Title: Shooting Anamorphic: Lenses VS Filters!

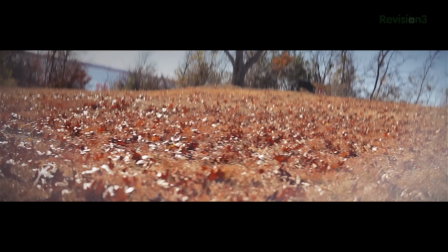For the most part, when I was focusing on things closer to me,
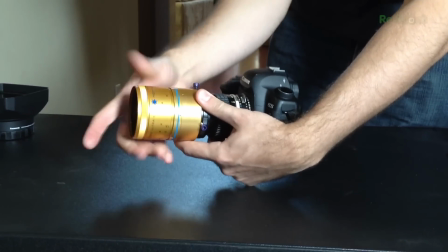I just had to turn the projector lens all the way to one side, then focus with my camera lens, and when things were farther, I just rotated to the opposite side, and once again, focus with my camera lens, pretty simple. Now, the vignetting, I would say, is the biggest issue.
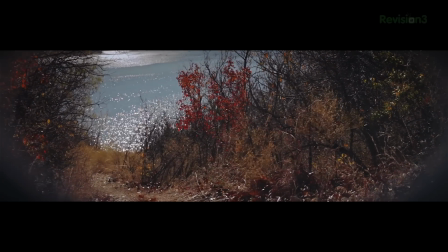To avoid it, you have to use longer focal length lenses, and since I'm on a full frame camera,
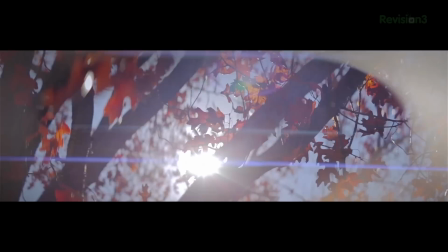I had to go 85 millimeters and up, but even with 85 millimeter, I still had some vignetting issues,
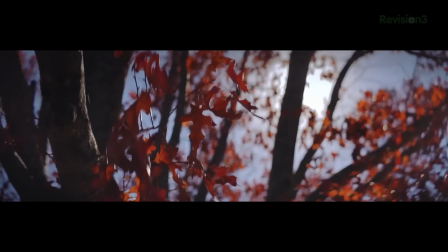especially when the light was bouncing around inside the projector's lens. Now, I actually like some of this vignetting, even though it is a downside.
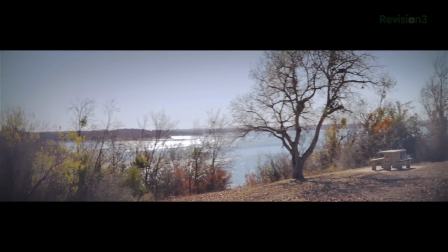If you understand it, you can actually utilize it for style. But that general idea kind of encompasses these lenses in a nutshell. They have tons of small little quirks and issues to keep in mind and work around,
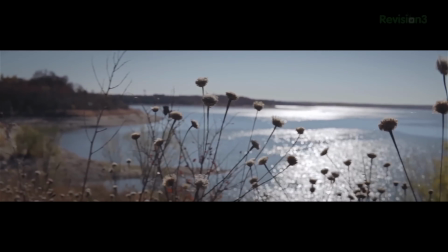like getting soft in certain apertures or not being able to go too wide or even too telephoto with your lens choice. But if you understand the pitfalls, you can use them to your advantage and come up with some very, very interesting stuff.
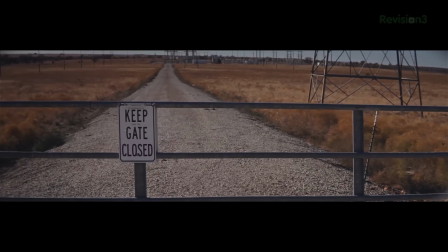Which again, this technique in general really renders a much more cinematic look,
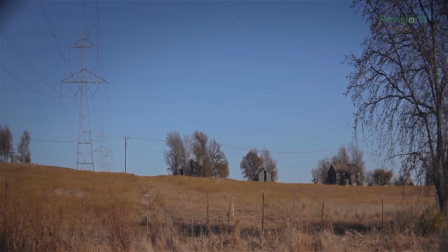which is due to the fact that you are shooting stretch, then bringing it in your editor like so and either stretching or squeezing your image back to normal.
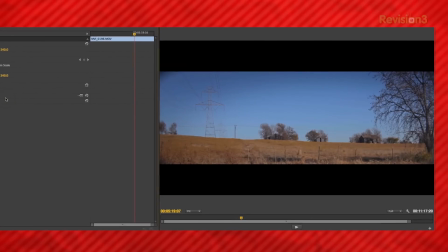I decided to squeeze by dropping the vertical scale. Now how much you drop depends on what lens you're using. For info on that, you can actually just download this anamorphic shooters guide right here. It has all the numbers there and can walk you through it.
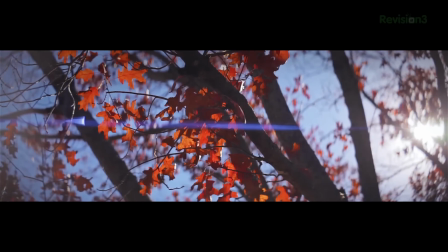So now since the image would stretch then squash back down, we get these really great cinematic flares and a much more cinematic look to the bokeh as well,
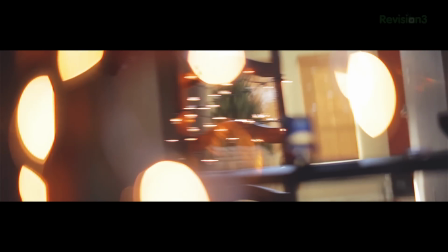which bokeh is just referring to the aesthetic quality of the blur in your image,
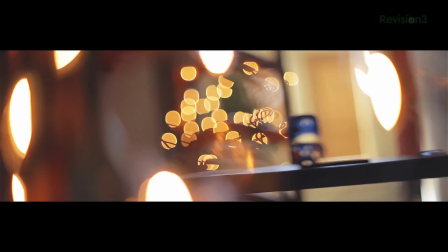which with these anamorphic lens on, you can see that it has kind of a stretched look to it, and since we're used to seeing big Hollywood films with this, it does a lot to make the image feel far more filmic and far less video-ish.
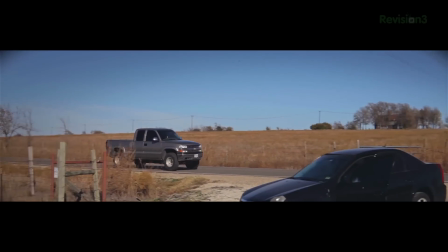So for those of you who often ask how to get a more cinematic look, this is something that definitely delivers the emotion of a Hollywood film. Now I'm gonna take a quick break, then we're going to compare footage with and without the anamorphic look and a filter that makes getting the look ten times easier and cheaper. Domain.com is a place to go if you're looking to get yourself a domain name or web hosting, whatever it is that you're looking to do from hosting a blog, promoting yourself on the web,
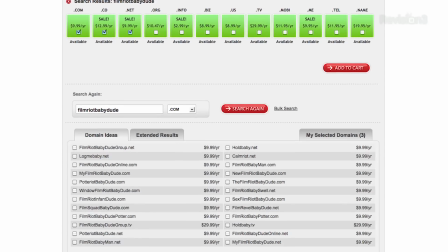Domain.com is by far the best place to go. If you want a domain name but you can't decide what you want that to be, Domain's got the discovery system that can hook you up and help you get the right one for you. And just to sweeten the deal, as I've told you a million times, you use that coupon code FILMRIGHT at checkout and you're going to get 15% off your domain name and web hosting. So if you're looking to build yourself a presence on the web, start a business, whatever it is, do it through domain.com. Logo. Okay, so I showed you these lenses in action, which you can get some of these from vidatlantic.com.
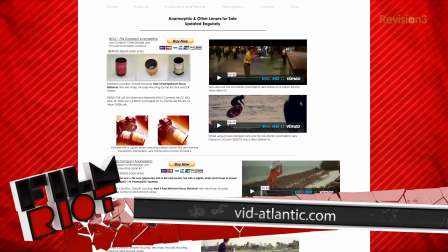They have a few for sale there, and you can even go over to eBay and search through the tons of different options they have there, but these lenses can get pretty expensive and are a lot more high maintenance when it comes to filming as well.
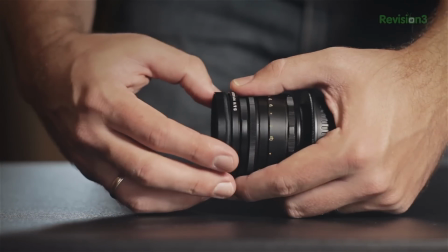And as an answer to that, Vidatlantic came up with this, the Cinemorph filter. You screw this baby onto the front of your lens to make sure it's lined up like so,
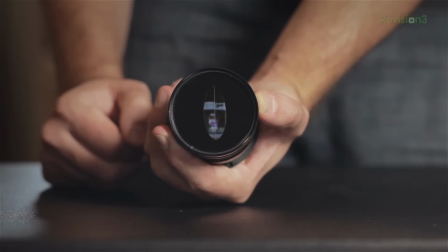and you were ready to shoot which there were actually a few shots using this filter intercut between the
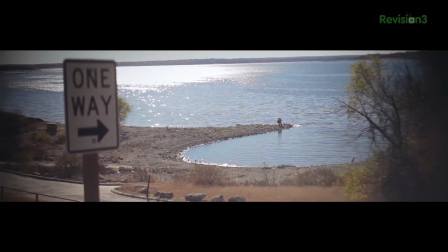shots of the ones using the lenses from that little diddy I showed you before which you really can't tell which is which. This filter does a great job of emulating that look and getting great flares as well and one thing I really dig about the filter is the fact that you can manipulate the flares.
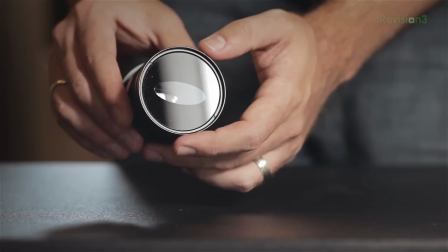So for instance all you have to do is rotate the front of the filter like so to move the flare around in your shot.
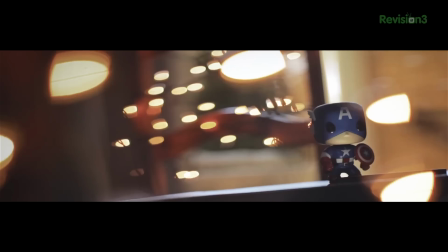Have a shaft of light come down or that typical horizontal flare. It seems small but this is actually one of my favorite things.
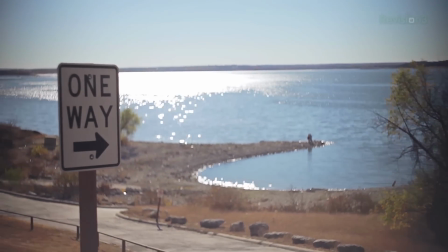One downside is that it does not stretch the image so it isn't true widescreen so you will be losing some of your image having to crop the top and bottom.
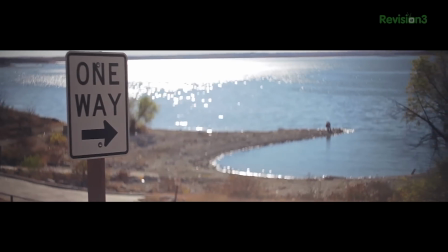But some of the perks of this filter are the fact that it doesn't make your image soft like some of the lenses do and the vignetting is less of an issue. It can still be an issue depending on what lens you're using but I found it much more manageable. Plus with run and gun shooting which I do a lot this filter is far more practical than the lenses are so there you go. We have the lenses and the filters, which now I would say, which is my favorite, but honestly, I don't have one. Although each lens and filter can basically be used for the same effect, each is different and has its own style and personality.